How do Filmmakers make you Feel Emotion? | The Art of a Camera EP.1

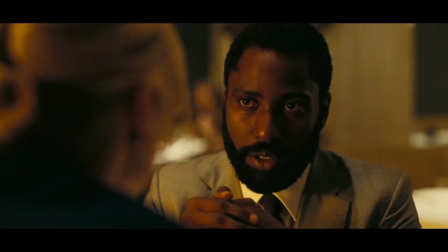4:06 This is the power of camera movement and lens choices.
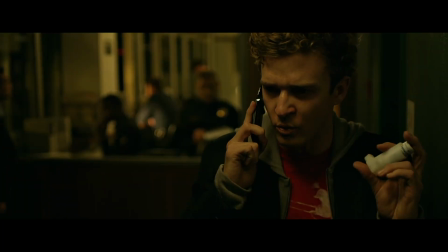4:14 Now let's talk about framing your shot. What position should you put your camera at to achieve a certain effect in film? A low-angle shot is used in situations to make a character or object feel large and empowering.
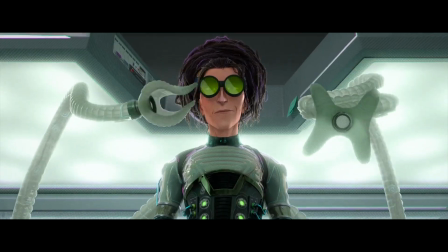4:27 It is used to say that this person or character is in charge now. A high-angle shot does the opposite of that.
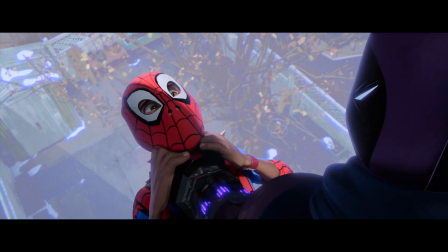4:32 It shows that the character is meek and weak. They are powerless and are in a bad state.
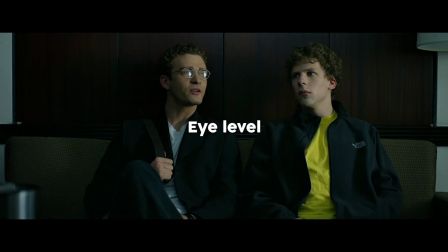4:37 If the shot is at eye level, it's more of a neutral shot. You can't really go wrong with this.
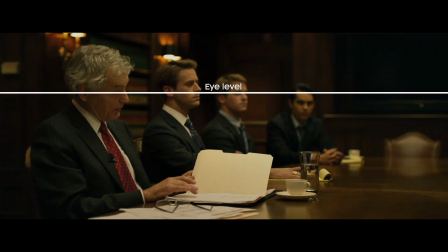4:42 Eye-level shots are used for dialogue and for scenes without extreme emotions.
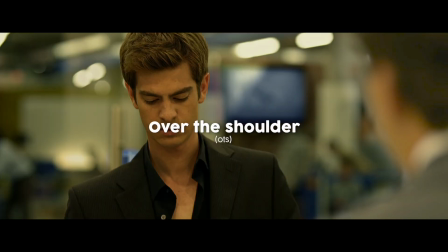4:46 An over-the-shoulder shot, or a OTS, is used mainly in conversations to keep the flow of the conversation natural.
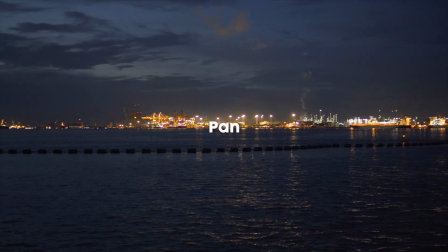4:52 A pan shot is one that moves either from left to right or right to left. A tilt is one that's moving up-down or down-up. A
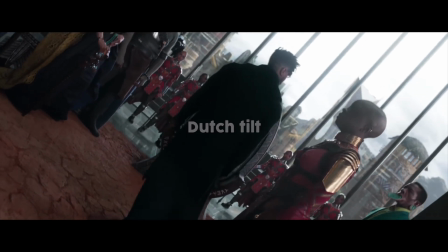4:59 Dutch tilt is one where the camera is in a weird tilted angle on purpose to give an uneasy look or to show that something is off.
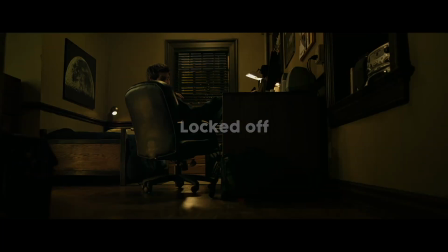5:06 A locked off shot is essentially a tripod shot. This shot is extremely powerful and often overlooked due to the coolness of gimbals nowadays.
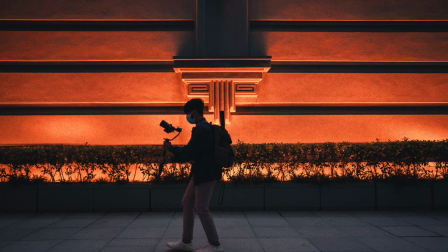5:13 I made the bad decision of buying a gimbal before buying a proper tripod, and I regret it, as the tripod has become such an essential tool of making shots that seem much more powerful.
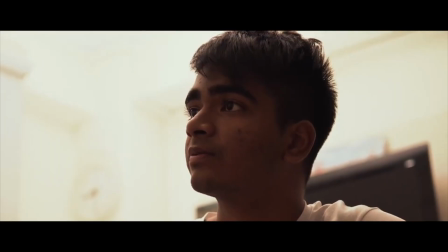5:22 Yes, camera movement is important, but only when necessary. A locked off shot peering into the character's eyes can tell so much more than you can think.
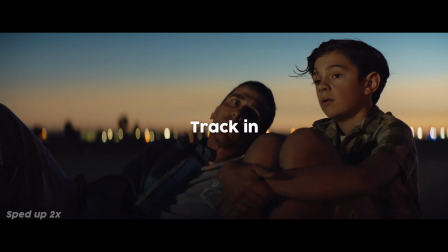5:30 A track-in shot, otherwise known as a push-in, is a shot that's commonly used nowadays due to the ease of gimbals.
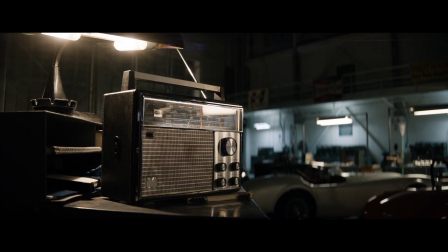5:35 You would use this shot to increase the tension in the scene or to tell the audience that this is a key moment and to listen up as this shot is important and the character is feeling something.
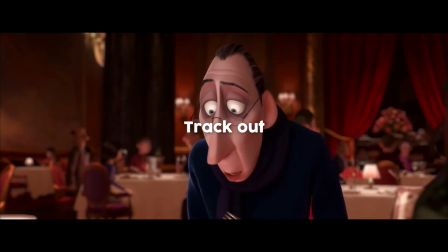5:44 A track out, otherwise known as a pull-out, usually reduces the tension in a scene.
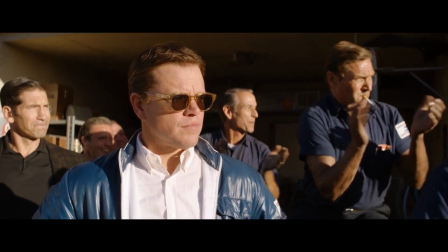5:48 A lot of the times you will see movies ending on a pull-out, and this works as a conclusion, as tension is relieved and the audience can finally sit back.
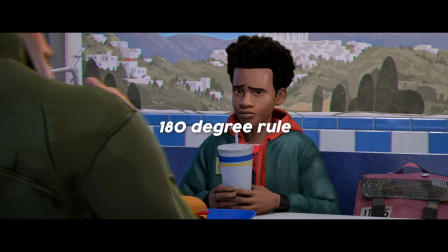5:56 Then we have the 180-degree rule, where the camera stays on one side of the two characters' dialogue.
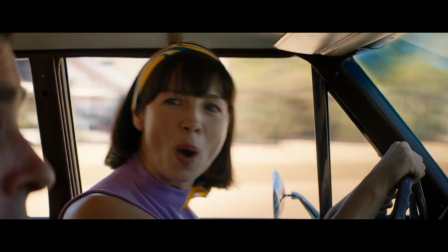6:02 This is to maintain the continuity of the left and right positions of the character. Whatever techniques I've just spoken about is complete nonsense if there is no story.
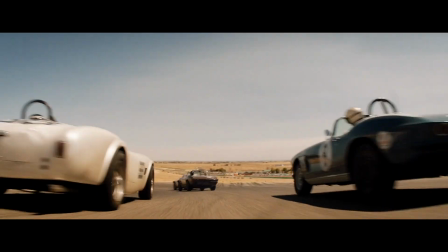6:11 I don't really know.
All the camera moves, lighting, framing, and rules have to serve a story.
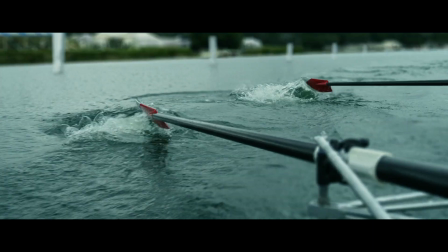6:17 If a slow motion shot is done just for the fun of it, there is no point and the audience will be left confused.
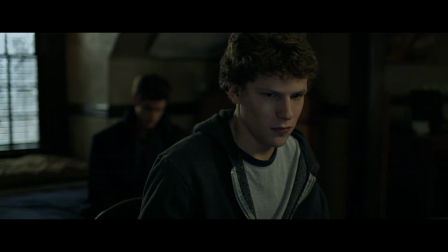6:22 It is hence very important that you let story dictate your shot type. This is where storyboarding and shot listing comes into play.
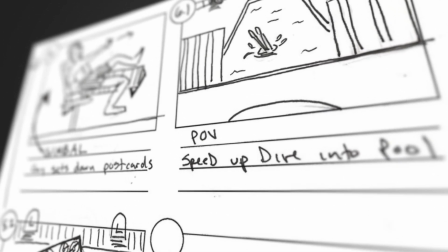6:29 After you have come up with your story, prepare a list or a chart that describes the framing and movement of the shot.
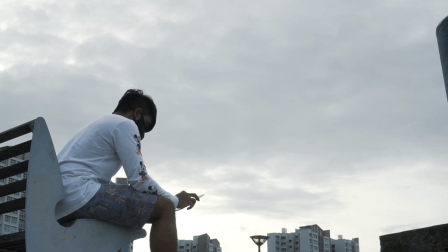6:34 This will allow you to visualize the story and better plot the filming process beforehand. Thank you for watching, and I'll see you in the next episode.
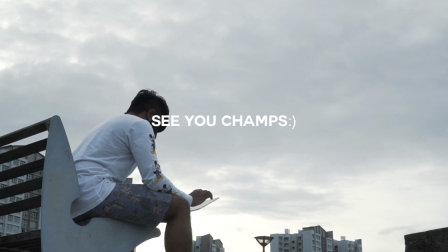6:41 See you, champs.